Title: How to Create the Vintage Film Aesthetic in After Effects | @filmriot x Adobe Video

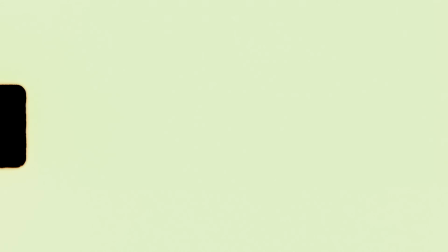0:00 Vintage film looks are an aesthetic that I've always loved, and replicating those looks have never been easier.
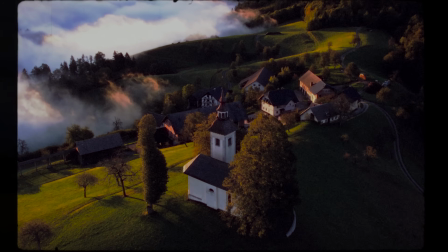0:04 So today we're looking at both an 8mm look and a 16mm look. 8mm tends to evoke an intimate feeling.
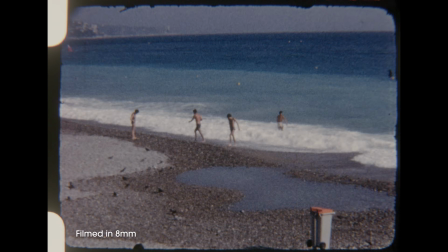0:11 It carries that old home video feel, so there's this sense of nostalgia even though it was before my time.
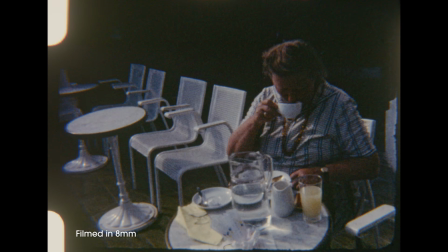0:17 It's an imperfect look that can enhance a sentimental or unnerving feel, which we've seen in films like Super 8 or Sinister, which used it for moments.
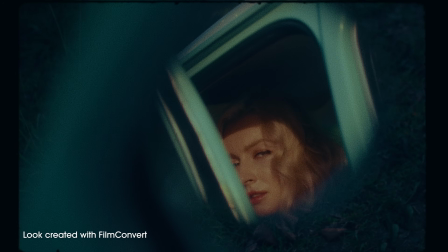0:24 But full productions are still shot on 16mm, since 16mm is a step up with finer grain,
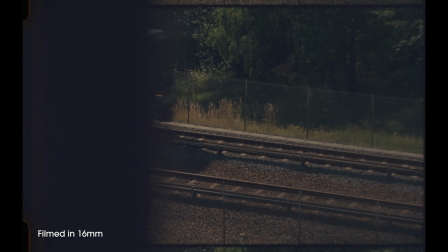0:30 so you get higher quality while maintaining that gritty look, which we've seen in films like The Hurt Locker or Black Swan,
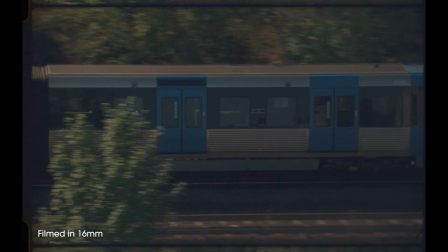0:36 for instance.
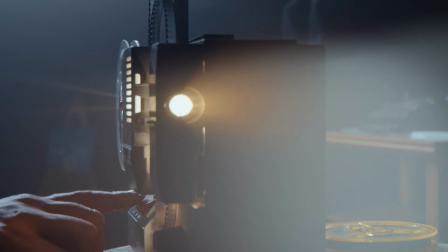0:36 But film is expensive, and as much as many of us would love to, it's oftentimes not possible to shoot actual film, but we still can replicate that look in post.
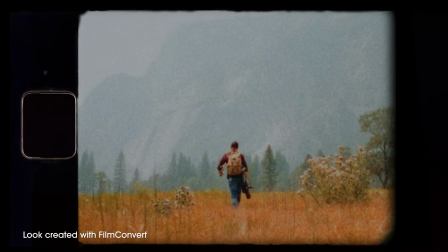0:47 If you have the budget and you're on a time constraint, there are many plugins that work really well when it comes to recreating this look.
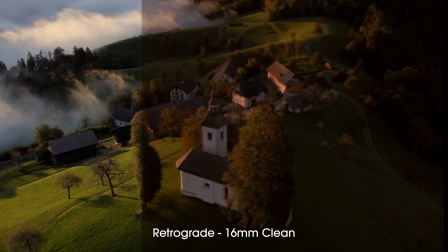0:54 But there are two that I use most often. The first is Maxon's Retrograde. It's a drag and drop effect that gives you multiple different presets for 8mm and 16mm.
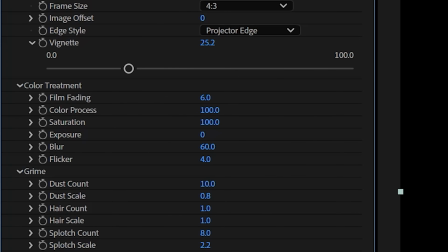1:03 You have framing and vignetting options to further sell the effect,
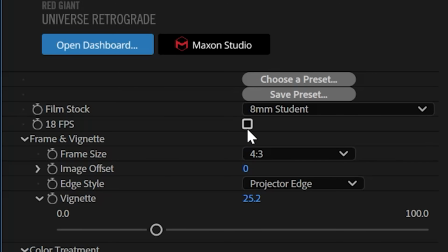1:06 and it even lets you adjust your frame rate to 18 frames per second, which is the standard for most 8mm film cartridges.
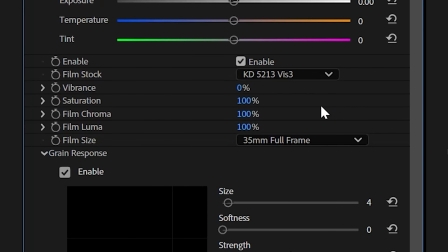1:12 The next plugin is Film Convert Nitrate, which I have always loved because you get more customization to really dial it in.
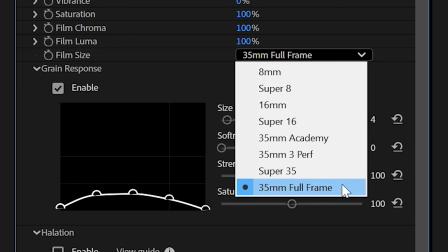1:19 So you can choose the film size you want, from 8mm to full frame 35mm, and from here you can adjust your film stock,
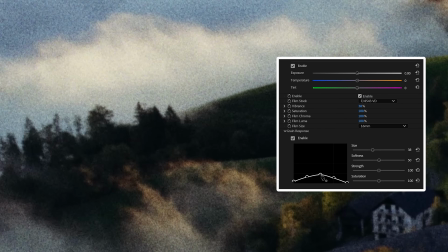1:26 vibrance, and even grain response, which is great because it lets you control where and how much grain shows up in your image.
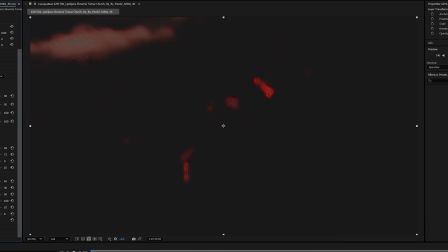1:33 It also includes a halation feature, which is that soft reddish glow that appears around bright areas in real film.
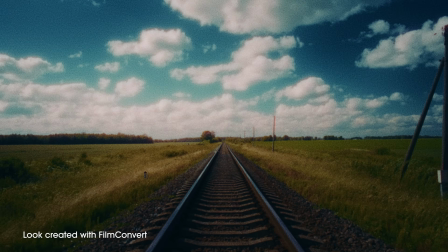1:39 It's caused by how light bounces around inside the film and reacts during development. And with this plugin, you can recreate that effect and fine-tune it with just a click.
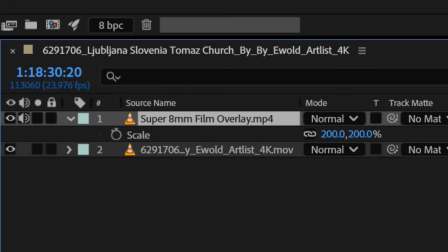1:47 If you don't want to use plugins, you can recreate the look with some overlays that you can download for free online.
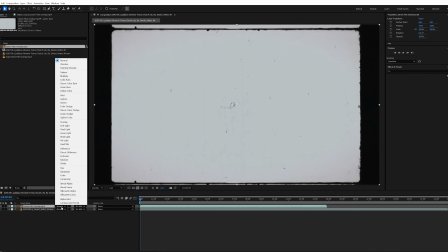1:52 Just drag that over your footage and mess around with the blending mode until you have something you like.
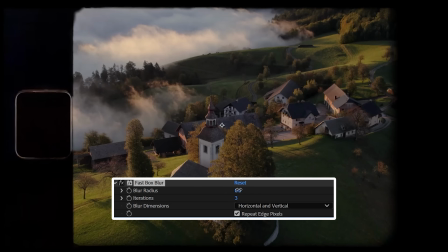1:57 You'll also want to color your footage and add some blurs, but it is an option for a quick look if you need it.
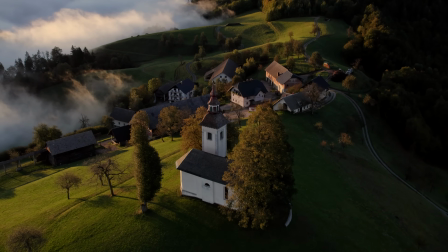2:03 But let's look at actually recreating these looks from scratch inside of After Effects with no third-party plugins.
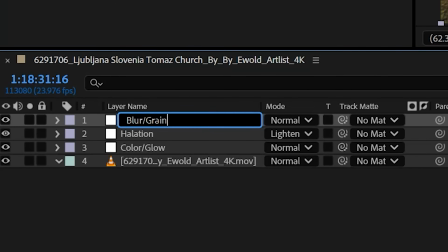2:10 Because when you build these film looks in After Effects, you have complete creative control over crafting unique film styles from scratch.
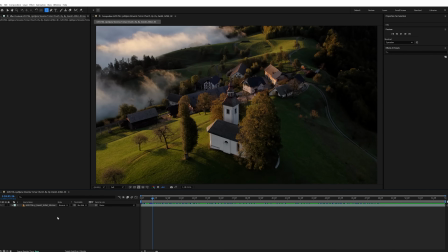2:16 So I have my clip imported, and to keep things organized, we're gonna apply all of our effects on adjustment layers.
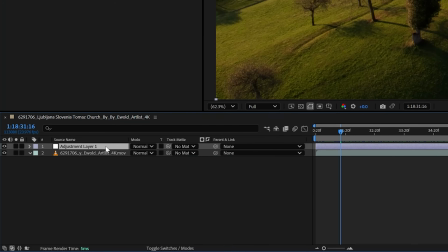2:22 So create your first adjustment layer, and we're going to title this one color/glow.
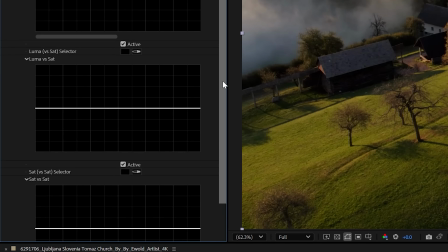2:27 Drop on Lumetri Color, and under Curves, go to Luma vs Saturation, then raise the saturation in the shadows and lower in the highlights.
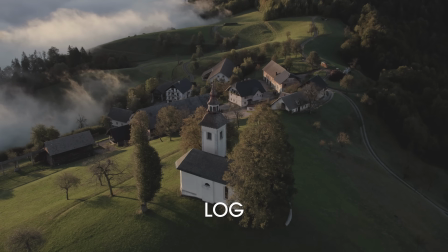2:34 Then in RGB Curves, slightly lower the shadows and bring up the midtones. This is assuming your footage has been color corrected to Rec 709, so adjust this accordingly.
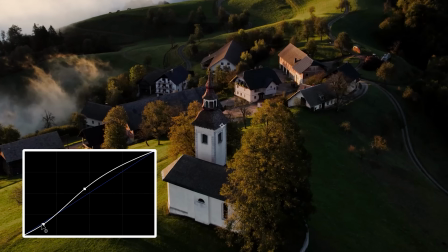2:42 But the goal here is to soften our contrast a touch.
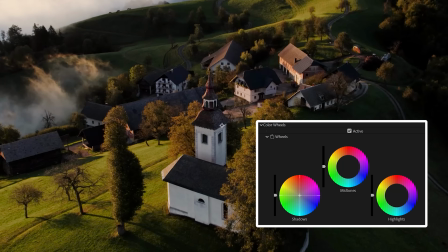2:44 Now inside of the Color Wheels tab, move the shadows towards the blue-purple area slightly and raise the shadows a bit if needed. It's very easy to overdo the saturation here, so remember to come back at the end and make any needed adjustments.
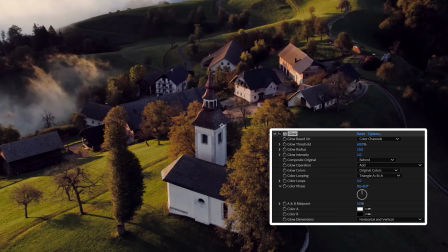2:57 To recreate the blooming highlights 8mm film can produce, we'll add a glow effect next and lower the intensity to 0.2.
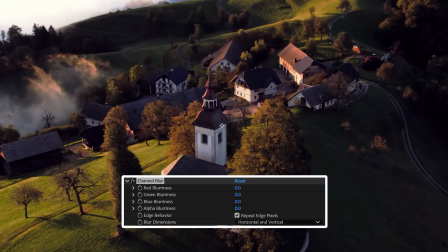3:03 Now create a new adjustment layer and title it Halation. Add channel blur, increase the red blurness to your desired amount.
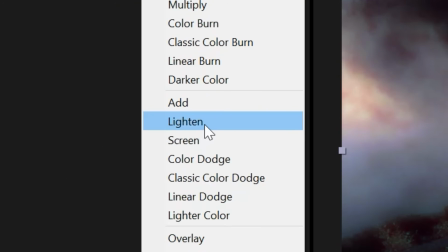3:09 I started with 50 since this is the most I would ever want. Then change the blending mode to lighten, and from here you can adjust the opacity on the adjustment layer to lower the intensity.
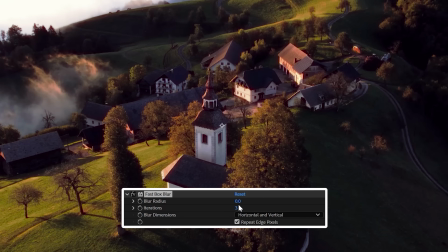3:17 Next we'll add another adjustment layer titled blur/grain. Add a fast box blur, and my radius here is 3 and the iterations are 3. My clip is 4K though, and this might react differently depending on the resolution of your clip, so keep that in mind.
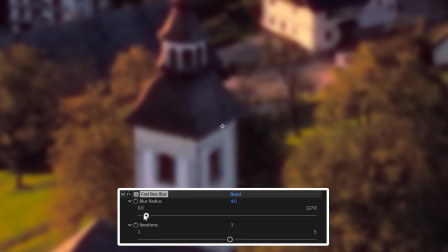3:30 The goal here is to soften the footage as much as possible without losing clarity.
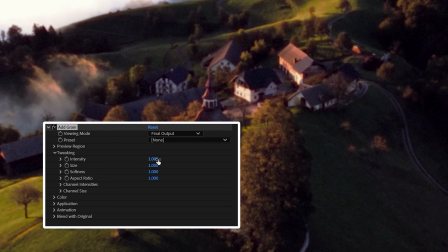3:34 Next, you'll drop on Add Grain and change the intensity to 1.3 and the size to 1.8. Then under Color, check the monochromatic box so you don't have saturated grain.
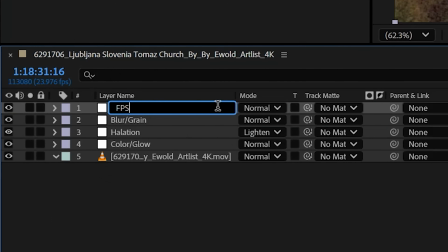3:43 Finally, I'll create my last adjustment layer titled FPS, add posterized time, and change that to 18 frames per second.
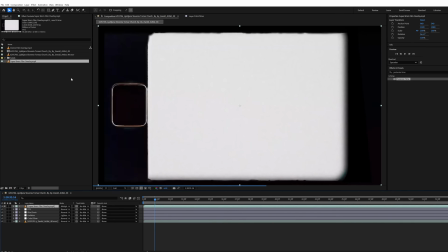3:50 You can also add a free 8mm overlay to get those nice perforations or even light leaks if you'd like.
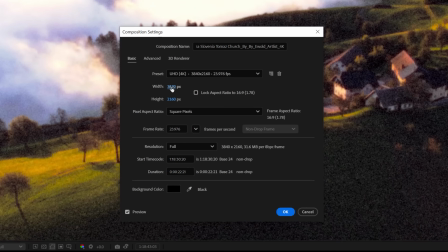3:55 To finish it off, we're going to change our aspect ratio to 4:3 by shifting our composition settings to 2880 by 2160,
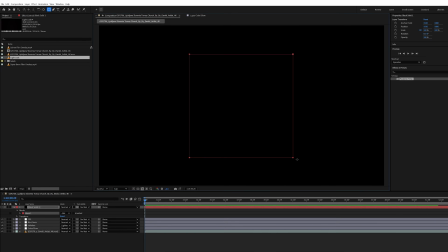4:02 or you can create a black solid, go to the center, and hold Control and Shift to create a perfect square.
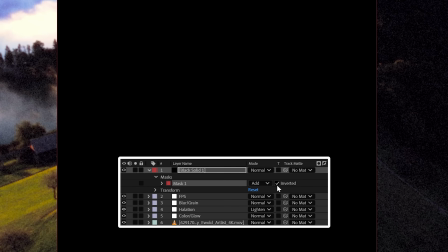4:07 Then under Mask, click the inverted box.